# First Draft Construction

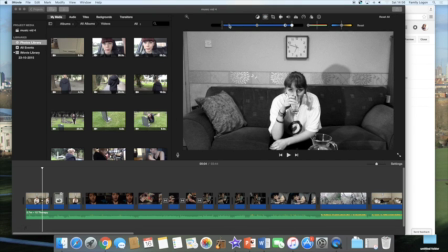(0:00)
did to change the colour was I just moved these bars around and made them black and white because that's what I wanted the video to be in. So as you can see, it just moves all of the different colours and shades around, and I just made them black and white.
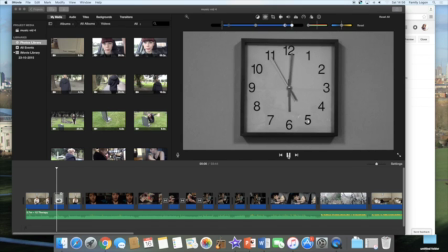(0:17)
This next shot is a shot of a clock, and what I wanted it to do was go around fast. It looked like time was going round, so I used the speed change tool and I made it times 20. You can obviously make it like times 8 or times 4, but I made it times 20 to be as fast as possible.
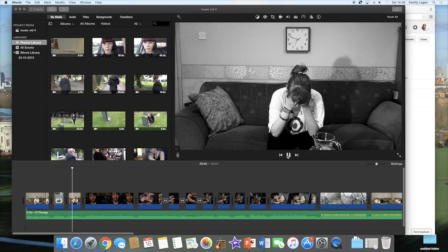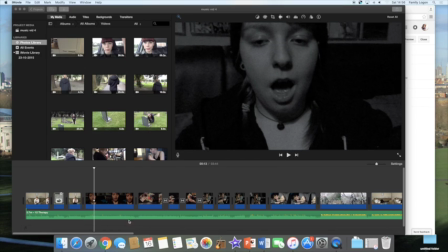(0:44)
This next scene where she's speaking, I had to make it very on time with the music in order to get the lip sync right, so that's what I did there, just by editing it to the beat.
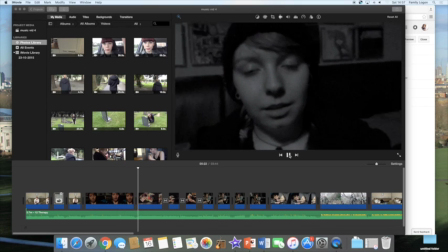(1:00)
From this shot we go on to the shot of the photos. I've just used
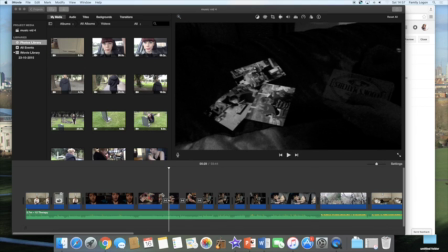(1:10)
a blur tool here, which is in transitions,
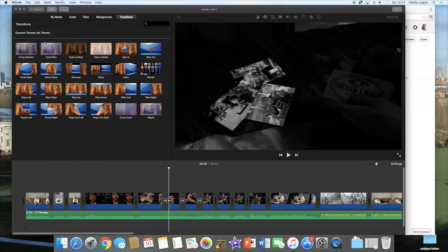(1:15)
and by putting a transition in, it just makes the scene flow together slightly better, and it just adds another effect to the thing, making it more interesting to watch.
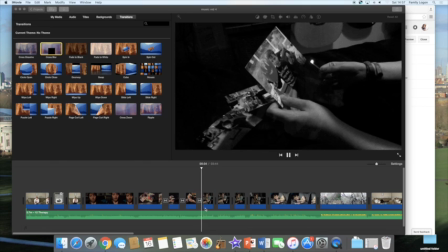(1:29)
I've used 3 transitions here.
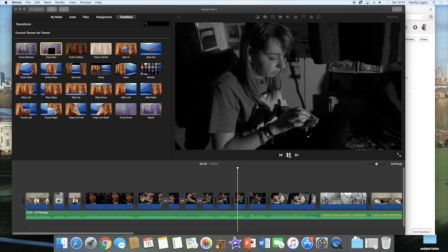(1:35)
This shot here, I have used lots of jump cuts. As you can see, the amount of jump cuts makes it more interesting to watch,
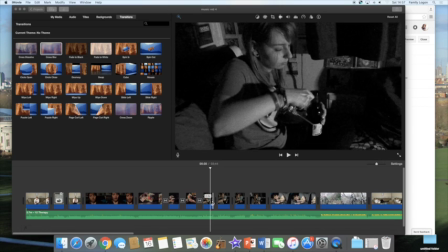(1:45)
and it makes it flow better and it makes it faster, so you don't have to watch the full thing.
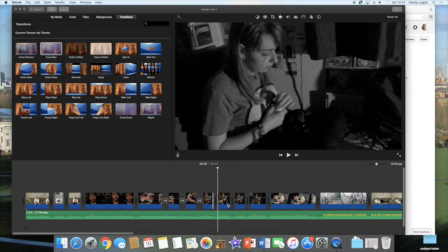(1:50)
To do the jump cuts, I basically just cut it down to where I wanted it and then use the mark tool to add another, and then another, and then another, and it made the jump cut effect.
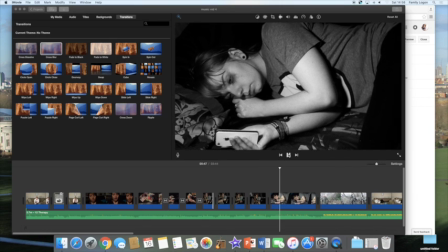(2:09)
This next shot is just a medium close-up shot of Charlotte as the camera zooms in, and she's on her phone, but they're probably going to take this shot out.
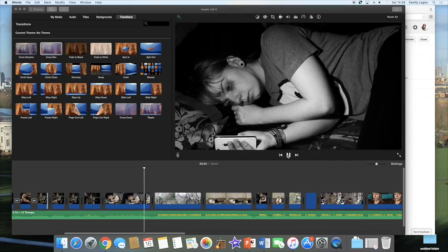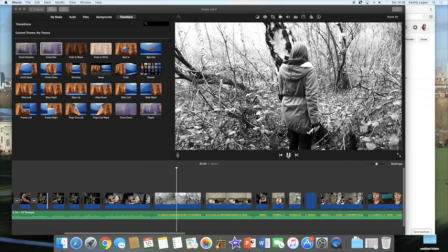(2:23)
This is the shot in the woods. It establishes a new setting. It just conveys her overall thought process, really.
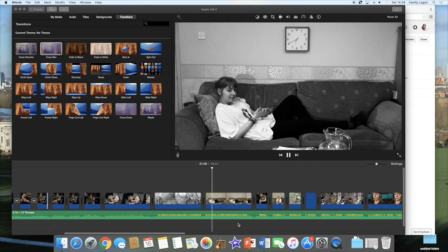(2:32)
The entire chorus is just built up of the wood scene and the sat on the couch scene, kind of contrast the settings and her mindset.
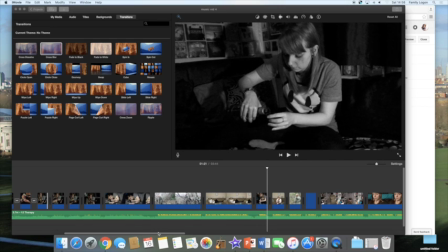(2:46)
For this part of the video, I had to be really quick about this bit because it was really to the beat shots in like the instrumental before the next verse. So I just used 4 separate shots to go to the beat.
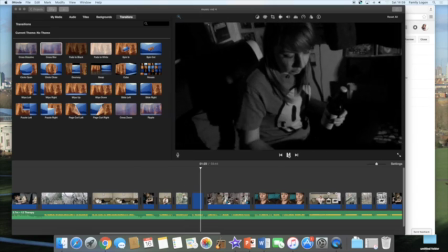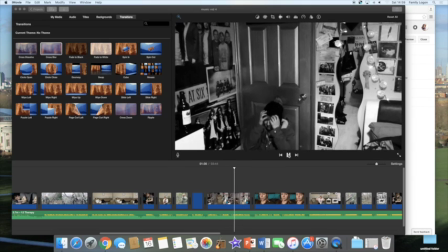(3:07)
This scene was supposed to go to music, as they say, my lungs gave out as I faced the crowd, so that's what that's representing.
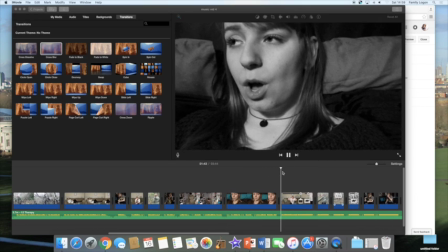(3:17)
For this part of the video, it was again I had to do the lip sync because I had to get the audio correct to the video as it went along.
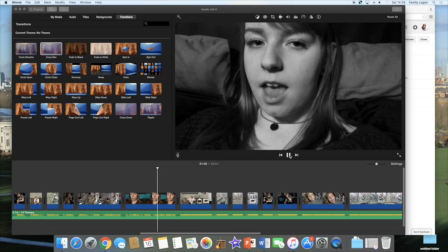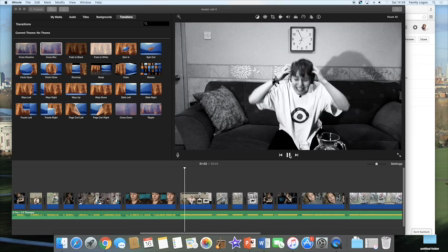(3:38)
This next shot is my favourite. It's of the it's when she's really angry and she's getting frustrated,
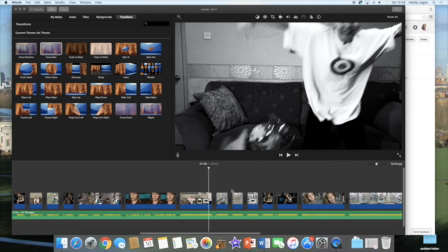(3:45)
and what I did there in order to create the effect that she is
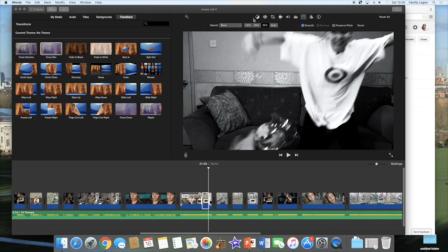(3:52)
pushing the water over, but obviously if it wasn't in slow motion, which I've made at the top, you can see, it would be too fast. So by putting the slow motion on, it makes it more interesting to watch, and you can really see her anger.
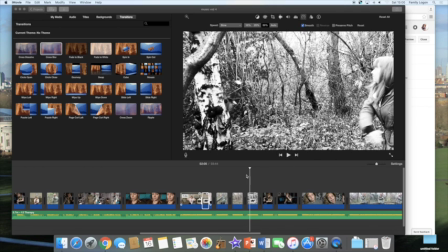(4:08)
For this shot, what I did in order to be able to, for the audience to be able to see the smashing of the bottle better, was I used the crop tool. As you can see, it moves slightly close to the tree on the next shot. What the crop tool does is it just
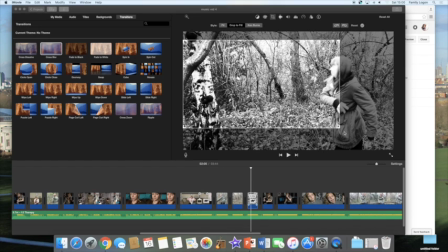(4:24)
zooms in kind of on the shot without having to actually use a different camera shot in order to film it.
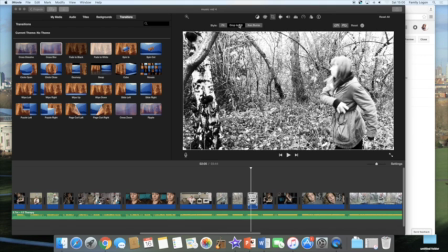(4:30)
Like if it was to fit, that's what it would look like, and then obviously you can move it crop to fill, which would make it where you wanted it to be.
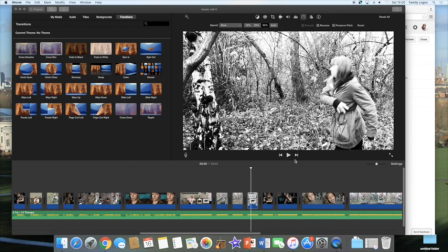(4:45)
I also used the slow motion effect so that as it smashes,
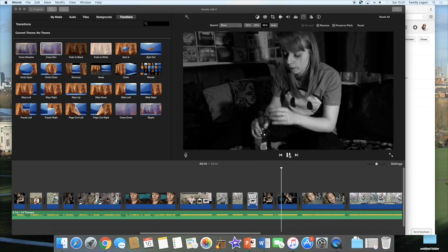(4:51)
it's easy to see the smash, just like the water jug, just makes it easier to see.
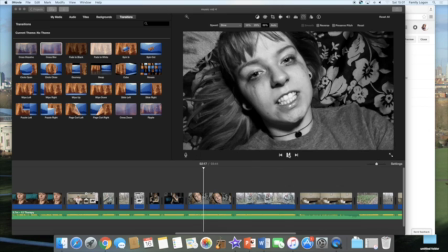(5:01)
This shot again was all about getting the lip sync in time, so I had to really work with the audio and the film and match it up correctly.
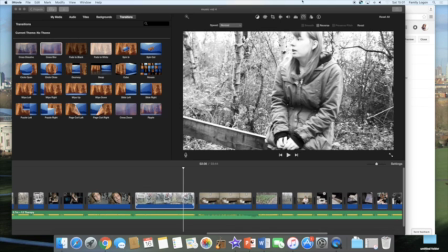(5:12)
For this next shot, it was a very shaky video because of the way I filmed it like a pan. So I had to stabilise shaky video, and I put it to 75% so it stabilised the video and just made it overall look better.
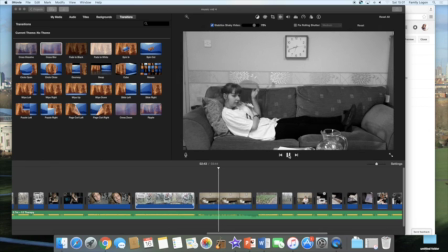(5:30)
This shot is just, again, establishing the setting and keeping continuity with the rest of the video that she's still in therapy and she's still not got out of there yet.
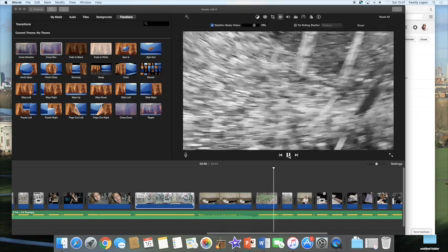(5:40)
For this shot, I just filmed Charlotte running, and then at the last minute I've jump cut to
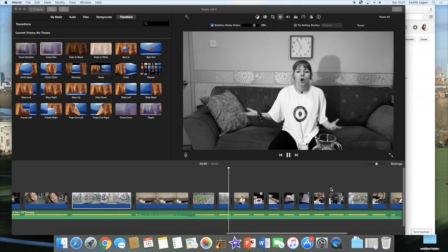(5:50)
our perception of Charlotte. So we're in her point of view and then we go to a different point of view.
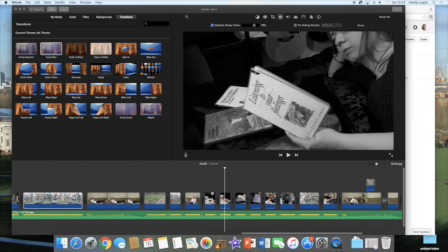(5:56)
For this shot, I have used slow motion just very briefly and quickly in order to just make sure that the audience really sees what the book is called, because it's really important.
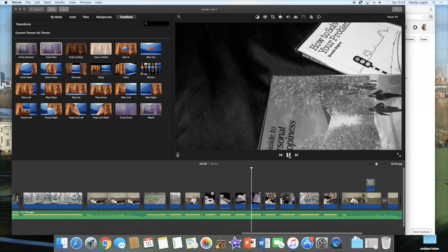(6:08)
As you can see, it just comes right into the camera. And then I've used jump cuts to show the rest of the other book names, which are obviously related with therapy.
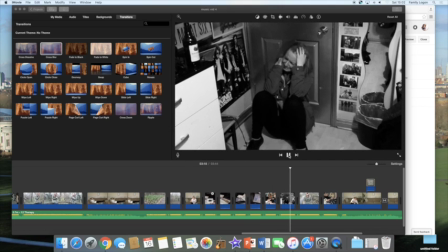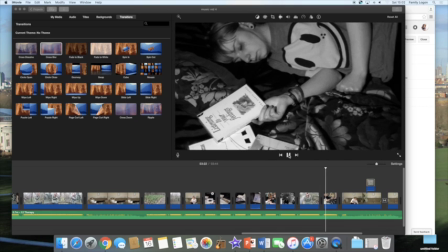(6:22)
I've just used shots to really fill up the rest of the video, really. And then there's more continuity with the other scenes.
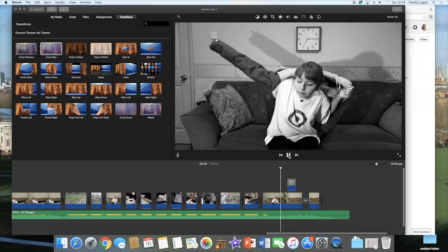(6:30)
And then finally, in this last scene, I've got the clock, which it jumps to now.
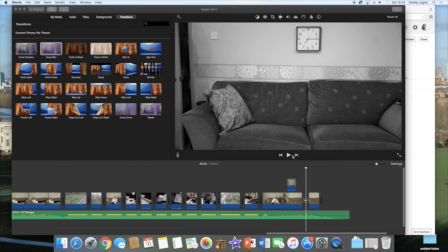(6:37)
And then I've got the blare. And what the blare does, as you can see, is it makes it look like she leaves the room faster than she does, which means that I can get the video to end perfectly when I want it to. And also by using the clock, it just shows continuity with the very first part of the video.